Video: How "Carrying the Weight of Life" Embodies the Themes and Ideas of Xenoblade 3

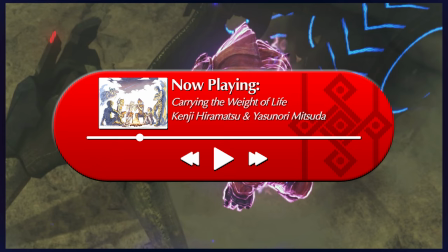8:13 We also get some brass instrumentation following this that serves to round out the piece, as if the party's beliefs are coalescing and reaffirming the reasons why they fight.
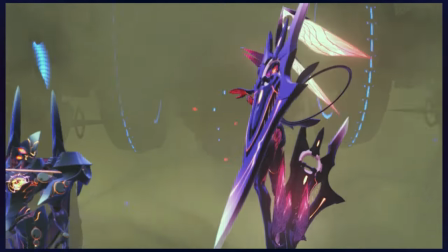8:30 Of course, we can see this reflected in the scene, where each pair now has access to their interlink, and they can fight more effectively for their goals.
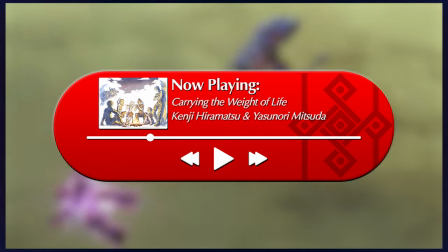8:37 Here, the song ascends, then descends a little, before heading all the way up into a climax.
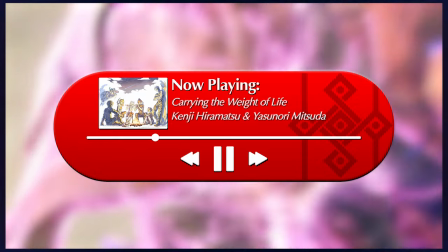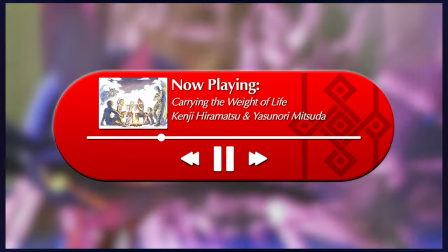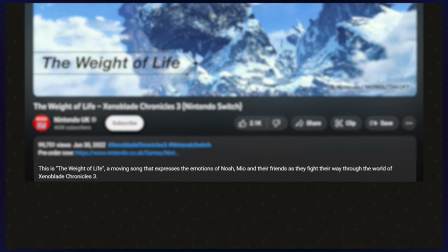8:53 I think it's worth mentioning at this point that pre-release material discussing this song defined it as a moving song that expresses the emotions of Noah,
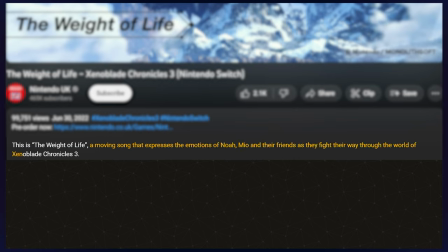9:01 Mio, and their friends as they fight their way through the world of Xenoblade Chronicles 3, and I think this is a fitting description.
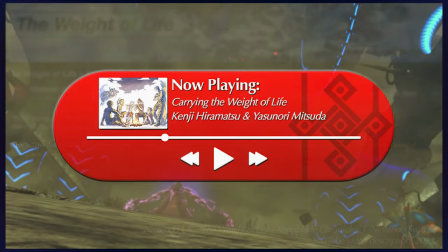9:07 It's no more evident to me than in the song's chorus,
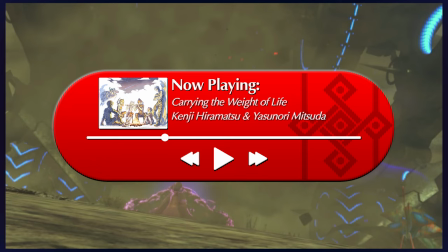9:10 where the intense chords and rhythmic driving drumbeat feel as though the group is pushing back against the world and forging their own path in its wake.
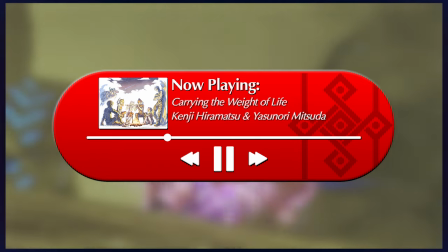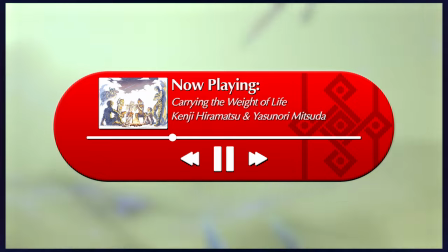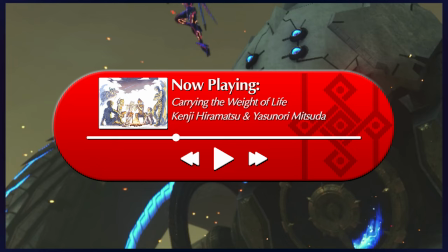9:27 At the end of each of these choruses, the melody is led by both the aforementioned brass and then later the electric guitar. I feel as though the former, with its relatively lower, longer expressions, represents a more subdued feeling, maybe more subconscious and innate that is motivating the party, as if know on some fundamental level that what they are doing is the correct choice.
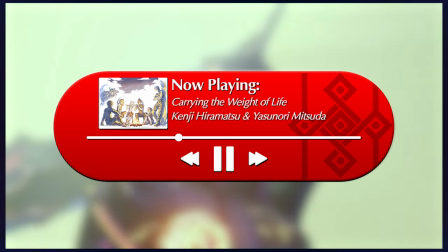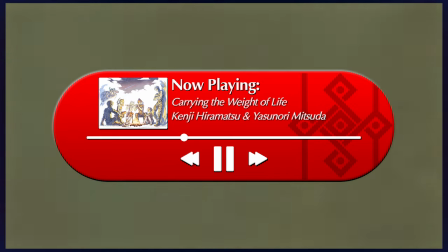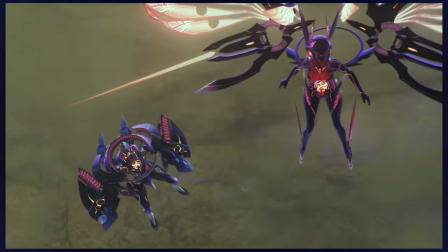9:56 The electric guitar on the other hand feels more like a conscious motivator, being loud and expressive and confident.
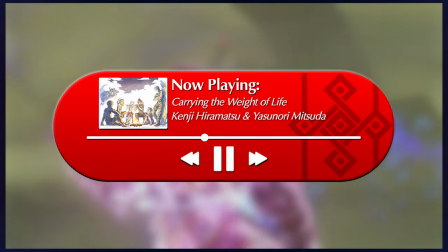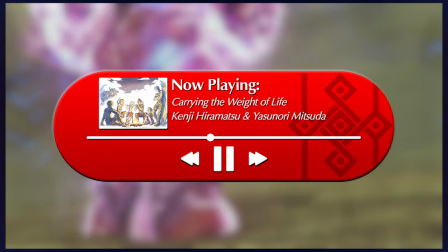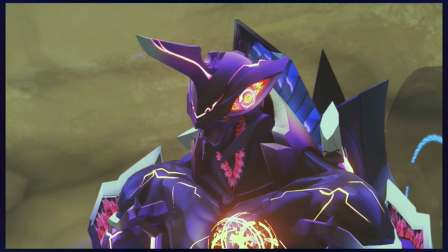10:12 And this is a fun part, because following this we get two musical motifs that reference both Xenoblade 1 and 2 respectively.
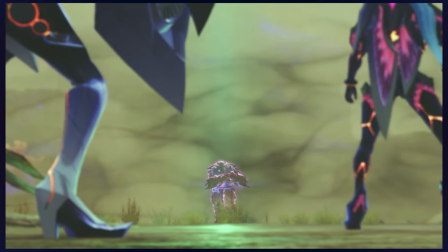10:19 Chances are that you'll know about these already, it's fairly common knowledge, but just in case I'll show you both.
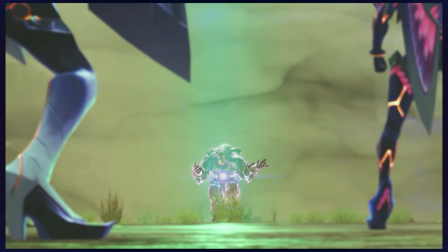10:24 So firstly we have a phrase from Xenoblade 1's Engage the Enemy.
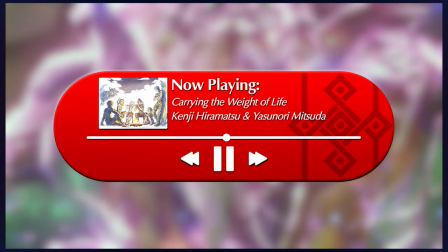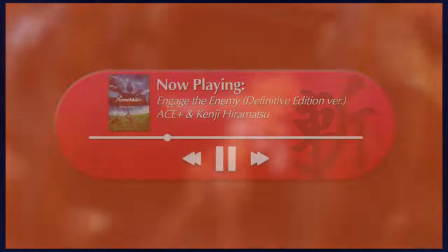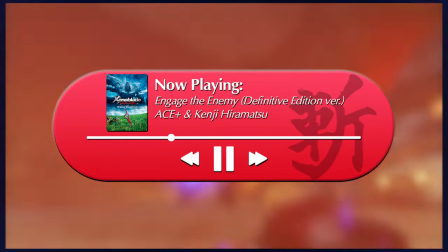And secondly, a phrase from Xenoblade 2's Counter-Attack.
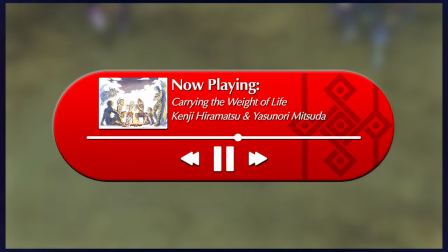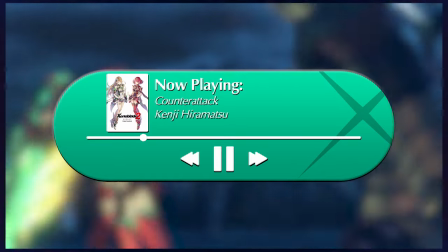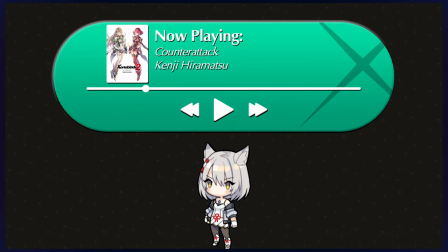10:55 Incidentally, Counter-Attack is my favourite song just like ever, so this just makes me go, I love it, I love it so much.
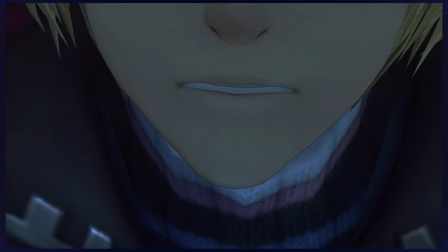11:01 Notably, both of these songs serve similar purposes in their respective games, being the obligatory banger that plays during important story moments.
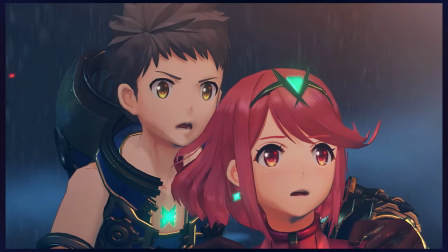11:08 Additionally, they also tend to embody strong feelings of conviction and determination, exhibited by the protagonists of those games, to fight for their own futures.
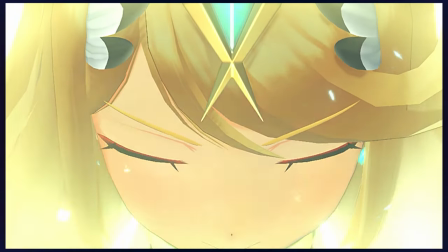11:16 I'm not going to go too deep on them here, but yes, they are both very good songs and I'm glad to have them incorporated into this song as well.
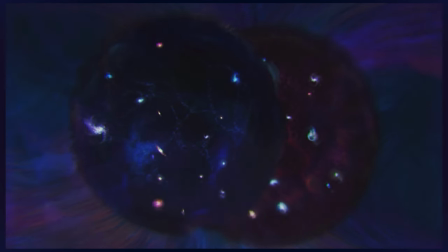11:22 The usage of both these motifs here is emblematic of how the future the Xenoblade 3 cast strives for is fuelled by the same desire to create a better world that drove the casts of Xenoblade 1 and 2.
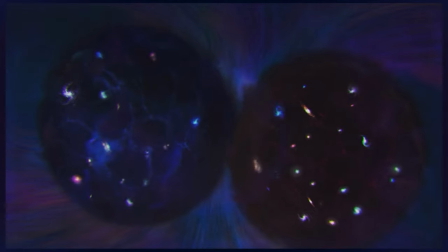11:31 And relevantly, it's also fitting that the world the Xenoblade 3 cast is fighting for is the continuation of the worlds of both of those prior games,
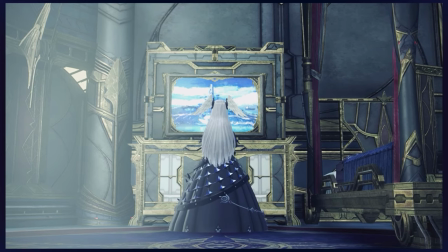11:39 so their goals align with their predecessors in multiple senses. This suggests that Ouroboros is inheriting their role in the world from both Shulk and Rex's parties,
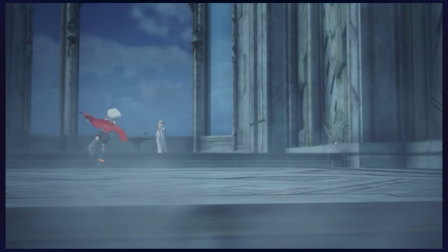11:47 as what they have passed down musically is evocative of what they've passed down symbolically, the need to fight for the better world they know can be achieved.
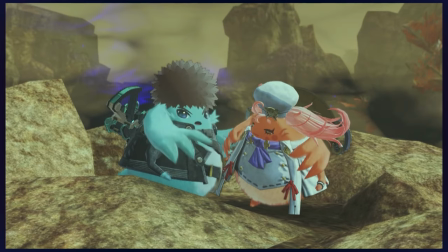11:54 Following this, we get an isolated piano melody, preceded by a brief moment of silence.